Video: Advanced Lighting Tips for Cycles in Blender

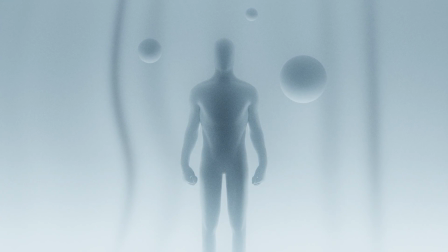[0:00]
Hi everyone, today we're going to be talking about some advanced lighting techniques in Blender with the Cycles rendering engine.
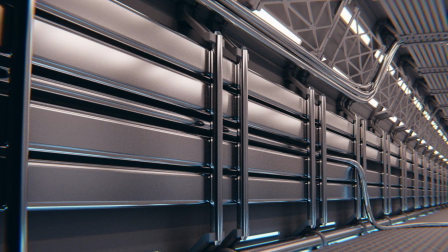[0:05]
Throughout the video, I'll be showing you a variety of demonstration files that you can pick up on Gumroad. There's a free and a paid version of the package.
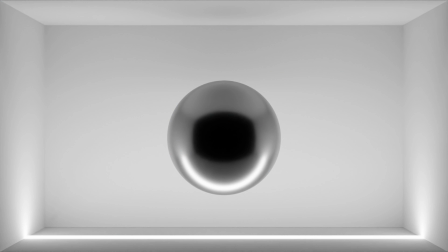[0:11]
The free package contains simple demonstration scenes, whereas the paid version contains more fleshed out artistic scenes that you can dissect to see how they were made.
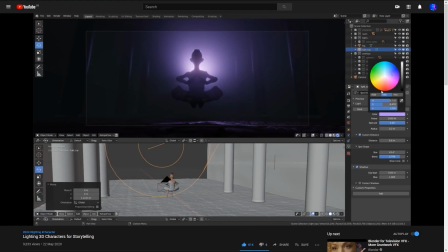[0:18]
Before we start, I should also mention that Martin from CG Boost has also recently done a fantastic video about lighting characters for storytelling.
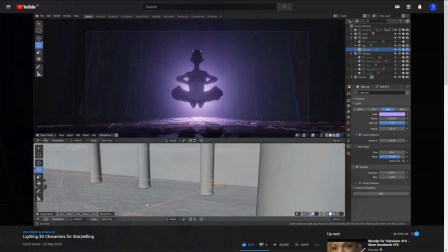[0:25]
So if you're interested in this subject, then I can highly recommend checking that out as well. But in this video, we're not going to be talking about lighting for a specific type of artwork.
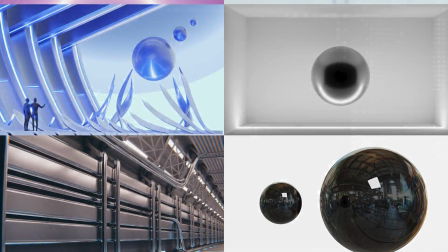[0:33]
Instead, I'll be showing you a few rendering techniques and features that can quite often get overlooked. Most of these are specific to Cycles because it's a path tracing engine, whereas EV,
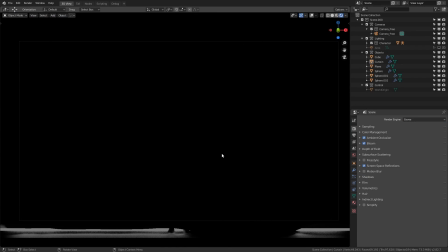[0:42]
being a rasterization engine, doesn't have the same fidelity when it comes to simulating the physicality of light.
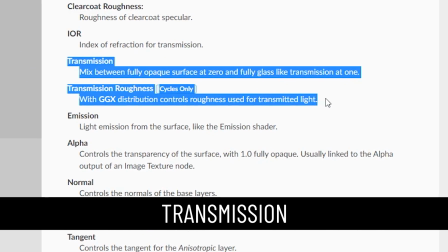[0:47]
The first thing we're going to talk about is transmission. Transmission is essentially a measure of how much information behind the object can be seen through it.
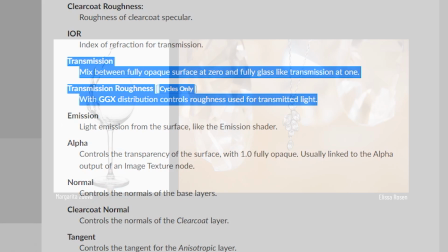[0:55]
I think most people only think to use transmission when creating glass or polished minerals of some kind,
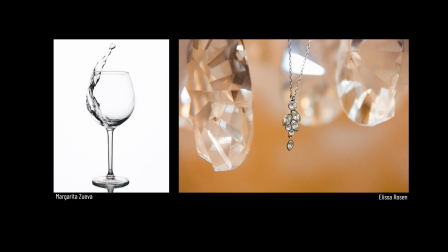[1:00]
but I'm here to tell you that the applications of transmission are far greater than just that. See here how we have a curtain in front of our character model.
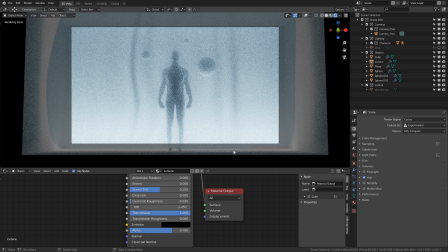[1:07]
Behind the character is an emissive light source, which we'll talk about a bit later. Light is able to pass through this curtain, but not all of it, and that's the key point, because by controlling the physical properties of the material, we can get these cool faded light bleeding effects. Now, the keen-eyed amongst you might have also noticed I've reduced the alpha value on this principled BSDF shader.
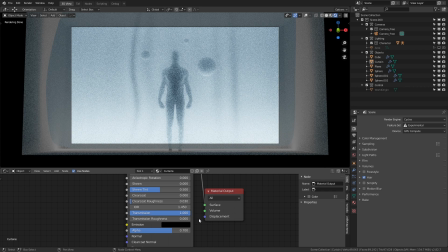[1:25]
That's because transmission alone might not let you see as much as you want to. By balancing the two, we can get a good compromise between visibility, blurring, and light bleeding. See what happens if I leave the alpha at 0.7 and reduce the transmission all the way.
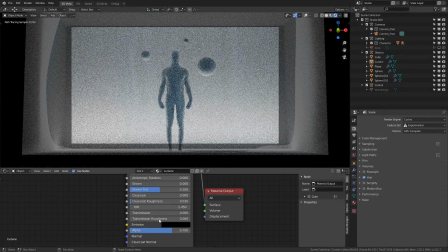[1:39]
We miss out on most of the light bleeding and blurring. Likewise, if I increase both the transmission and the alpha to their maximum values, we get both the bleeding and the blurring effect.
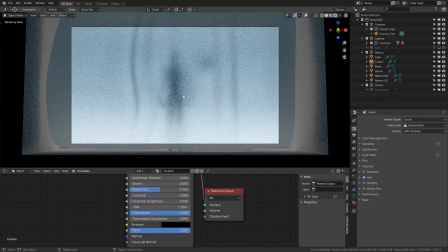[1:48]
But the blur is very intense, probably too much to identify the proper shape.
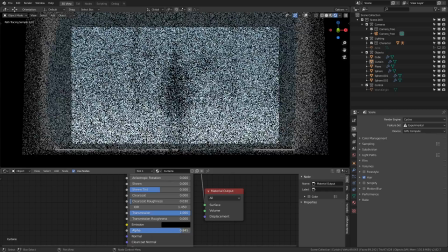[1:52]
Reducing the alpha value from here progressively reduces the blur until we're back at our original effect.
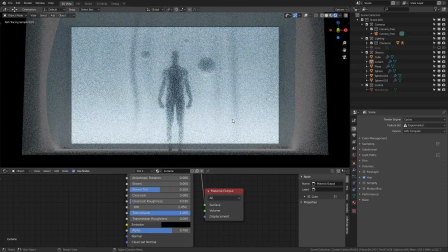[1:57]
So what kinds of things can this be used for?
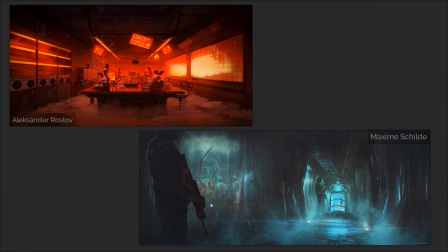[1:59]
Well, immediately, this demonstration gives me ideas for a medical lab with draping plastic separators, where we can get a blurry glimpse of an operation happening behind.
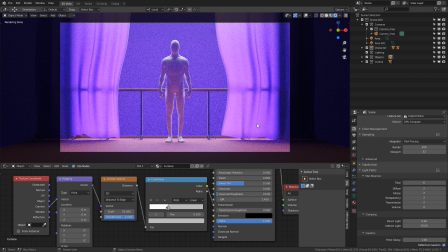[2:08]
If we jump over to one of the paid demos, you can see how I've used transmission to let the back railing leave a shadowy impression on the curtains. But there's something more I can show you. Because of the wonderful power of nodes, we can apply all sorts of generative or mathematical processes to change the look of the transmission.
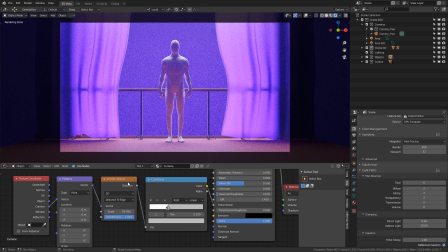[2:23]
You can see here that I've got a Voronoi texture with a color ramp plugged into the transmission value. The mapping coordinates are generated from the camera transform. On the Voronoi, I'll make the scale 2 and the randomness 0. Now you can see these squares, which are areas where the transmission value is lower than the surrounding area.
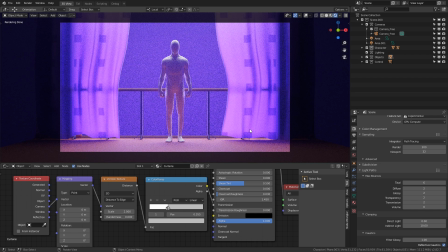[2:40]
Taking advantage of this, you could create some really cool materials and surface effects.
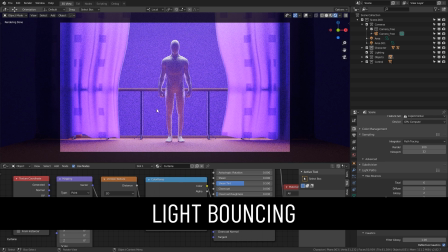[2:44]
Okay, now we're going to move on to light bouncing, which might otherwise be described as global illumination, but we'll call it light bouncing because it's an obvious description.
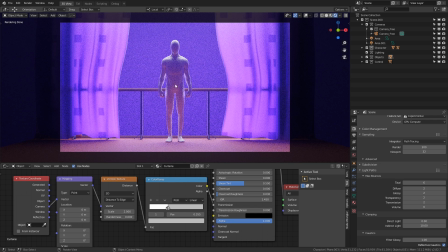[2:52]
What I'm talking about is how light and color data bounces from one surface onto other objects in the scene. Now, this isn't much of a secret, but I know that quite a lot of people don't often think to use this kind of illumination as an actual technique for lighting a subject. See here how the light from the brown floor is bouncing back onto the faces of the character that are pointing downwards.
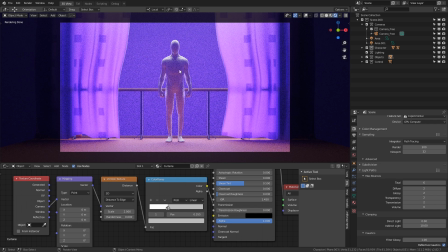[3:11]
This is a perfectly viable way to emphasize the contours of a shape. Just to demonstrate this more, let's take a look at the position of the lights in the scene.
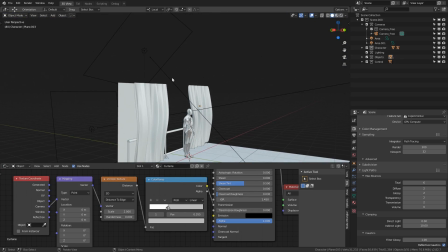[3:18]
Here you can see that I have two area lights behind where the character is.
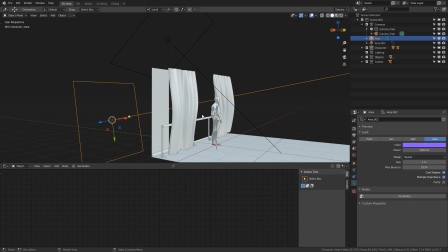[3:21]
A purple one is pointing diagonally upwards, filling the scene with color, and a white one is pointing diagonally downwards.
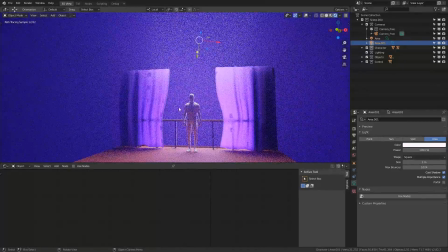[3:28]
The light from this one will create a highlight around the character, and the excess light that hits the floor will bounce back up.
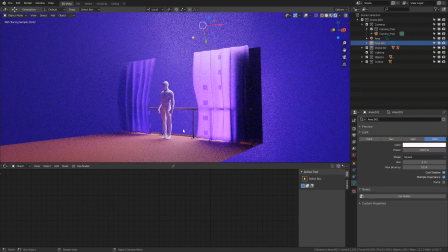[3:33]
You'll also notice that we have a weak volume permeating throughout the scene, but we'll talk a bit more about that in a minute. To increase the strength of this bouncing effect, there's a few things we can do.
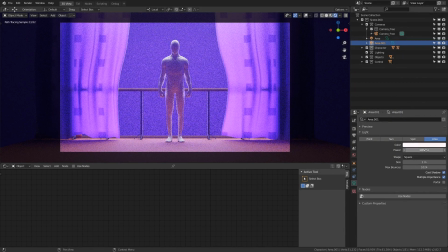[3:41]
We could increase the strength of the upper light, however we know this would also increase the intensity of the highlight around the character.
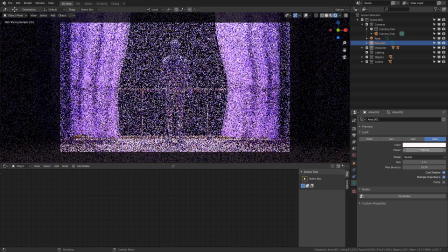[3:47]
We can see this now if I turn the power up to 5000. Of course, everything is blown out and not very balanced at all.
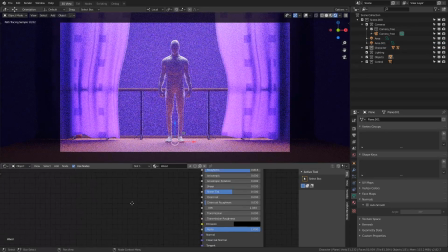[3:54]
The second option is to change the floor material. Again, for the sake of demonstration, I have just a basic principled BSDF shader.
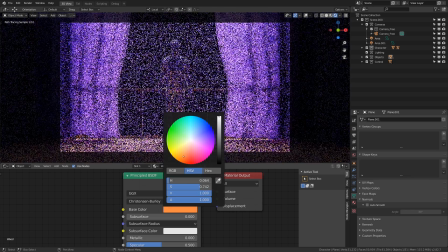[4:00]
If I increase the brightness of the base color value, then more light is reflected back up to the character as we can see here.
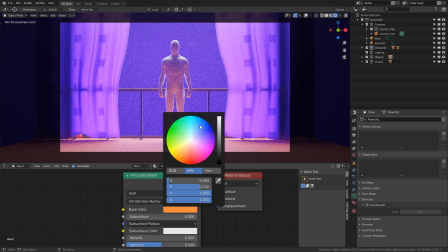[4:06]
And because color data is also carried by the simulated rays, if I change it to a different color, you can see how this is also projected onto the character. As I said, a lot of the time people don't really think about this kind of bounce lighting. It's just something that happens regardless of what you do, and if it looks good, then that's a happy accident.
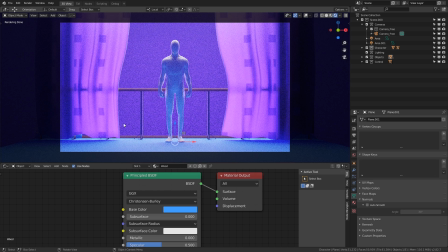[4:22]
But if there's anything I want you to take away from this, it's maybe try to learn to use the side effects of a renderer as an artistic tool. Now, before we move on to the next demo, I just want to quickly mention the presence of the volume in this scene.
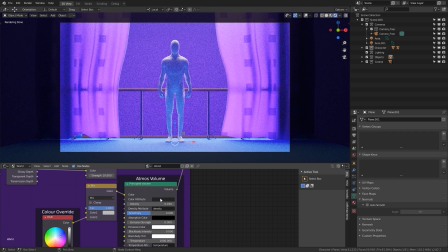[4:33]
This is set up through the world nodes, and I use volumes to create background gradients in scenes that need empty space filled. If you keep the color of the volume grayscale, then it will accurately adopt color of the surrounding light objects.
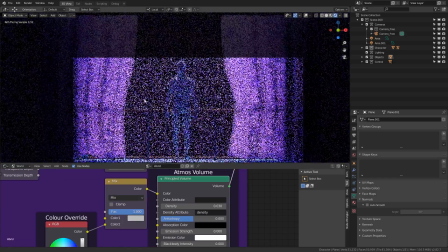[4:44]
The brightness of the volume in any single area will depend on its closeness to one of the lights, and this helps to make the transition from a highlight to empty space more natural.
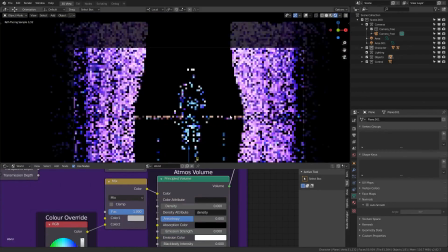[4:53]
See how strange this looks with the volume disabled. Okay, now we're going to move on to one of my favorite features in Cycles, and that's lighting by Emissive Materials.
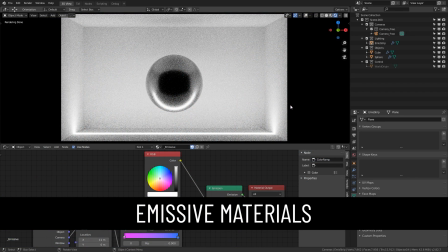[5:01]
Let's open up one of the demos in the free version.
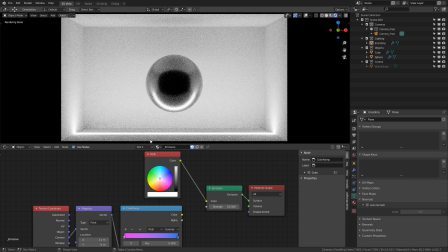[5:03]
A lot of my work relies on physical emissive elements, and being able to use them as light sources opens up a huge world of possibilities.
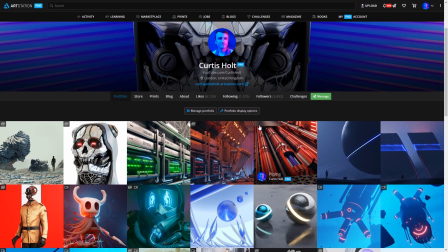[5:11]
It's quite often been the case recently that my artwork does not use any traditional light sources, no lamps, no HDRIs, only emission and reflection.
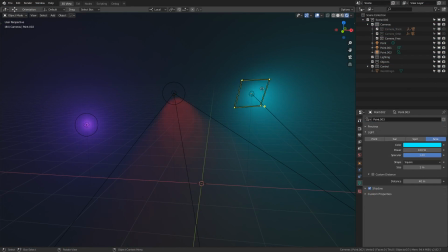[5:19]
So let's talk about why. With traditional lamp objects, you are restricted to a finite point the light can emit from. Area lights are cool because they give you a larger surface for light to emit.
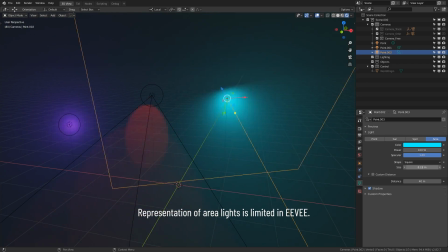[5:29]
However, I'm sure those of you that have used them before know that as you increase the size, you oftentimes have to play with the strength value to get it looking right, and that's a little bit tedious.
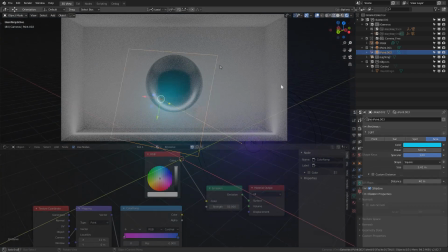[5:37]
But a benefit to area lights is that they don't show up in renders as physical objects. But what I like about using emissive materials is that they do have a real physical presence.
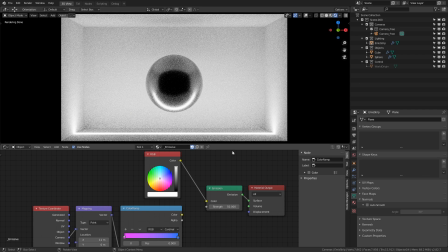[5:45]
It's consistent, and because the lighting is controlled by nodes, it means that you can get super creative and mathematical with it if you really wanted to. Light emits from all across the material, and just to prove this, I can change the color of this emissive strip from plain white to a gradient of pink and blue.
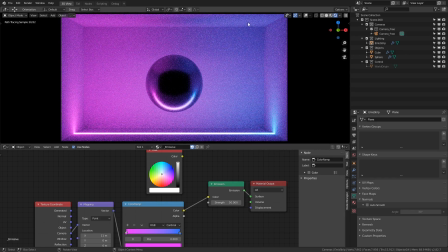[6:00]
See how the color blends so well across this entire room? If you tried to recreate this with lamps alone, it would take a lot of trial and error, and once you got it right, it would be a pain to change anything.
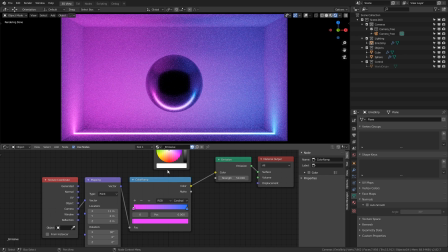[6:10]
I said it once and I'll say it again, emissive light is one of my favorite features of Cycles. But seeing it in a closed demo scene like this is all well and good, but what about using it for actual artwork?
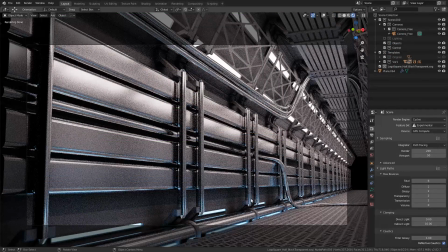[6:19]
Well, come with me over to one of the files in the paid package. Some of you may recognize this, it's an adaptation of one of my demos from the modular environment design with Blender video. All of the light in this scene comes from emissive materials. There are no lamps or HDRIs whatsoever. The only downside for having this much fidelity with the lighting simulation is that it takes longer to render.
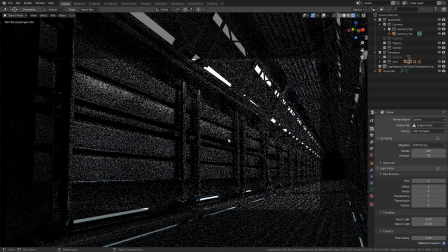[6:39]
You can see that as I move the camera, calculating the samples is taking longer than the previous demos.
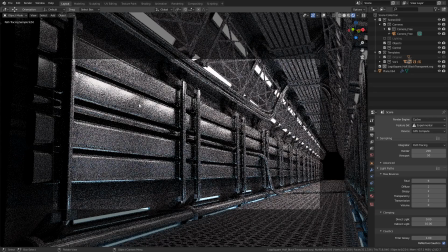[6:44]
Combining this with highly reflective materials also gets some really cool effects. Let's take a look at the last paid demo.
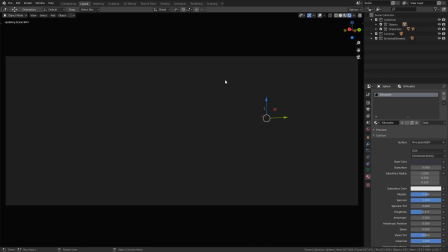[6:51]
This was a piece of environment art that I didn't end up putting into a video of its own.
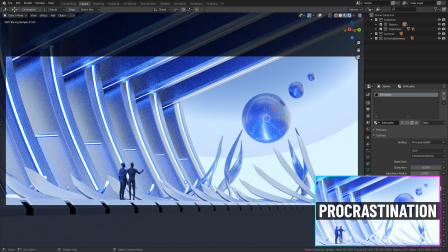[6:55]
You might have also seen this in the thumbnail for my recent video on procrastination, and I briefly showed it in my first livestream.
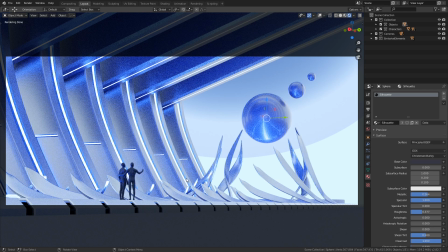[7:01]
Unlike the last demo, there is some extra world lighting going on, but it's not an HDRI, just white fill light. However, there's a lot of emissive material lighting going on. You can see clues for this in the reflection of the spheres on the right.
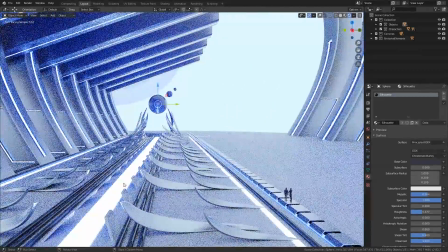[7:13]
If I move the viewport camera around, you can see these strips laying on the ground of the scene, and these are providing some highlights and some interesting reflections for the objects.
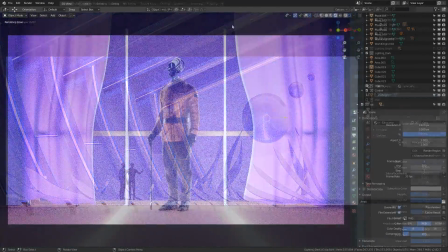[7:21]
Okay, so let's combine the techniques that we've learned so far and see what happens. I've taken one of my previous character concepts called Sergeant Butters, which you can get on Gumroad.
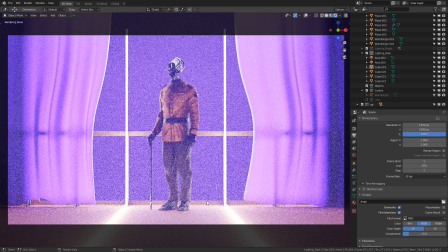[7:29]
I put him into the transmission demo from earlier. As a disclaimer, this file is not included in the demo packages, you'll have to pick up the character separately. Okay, the last technique that we're going to talk about for this video is less to do with light and color, and more to do with preemptive compositing.
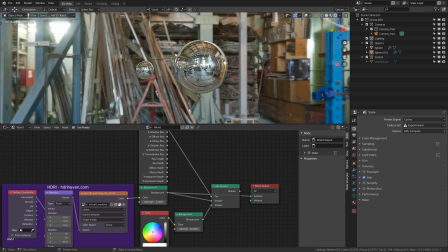[7:43]
Sometimes you might want to render an object that's being influenced by an HDRI without actually having the HDRI showing up in the background of the render.
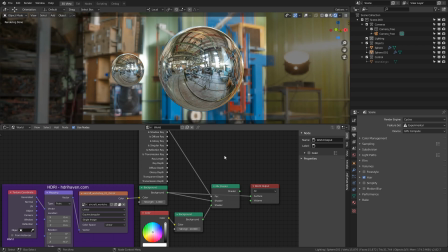[7:50]
This is something that's quite easy to achieve by only using a few nodes, and I use this all the time.
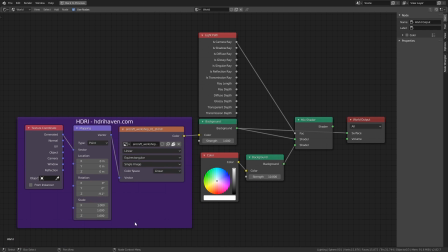[7:55]
If we take a look in the world nodes for this last free demo, you will see the surface of the world is a mix of two shaders. One of them is an HDRI provided by hdrihaven.com, which I highly recommend you go and check out. The other is a basic RGB color node.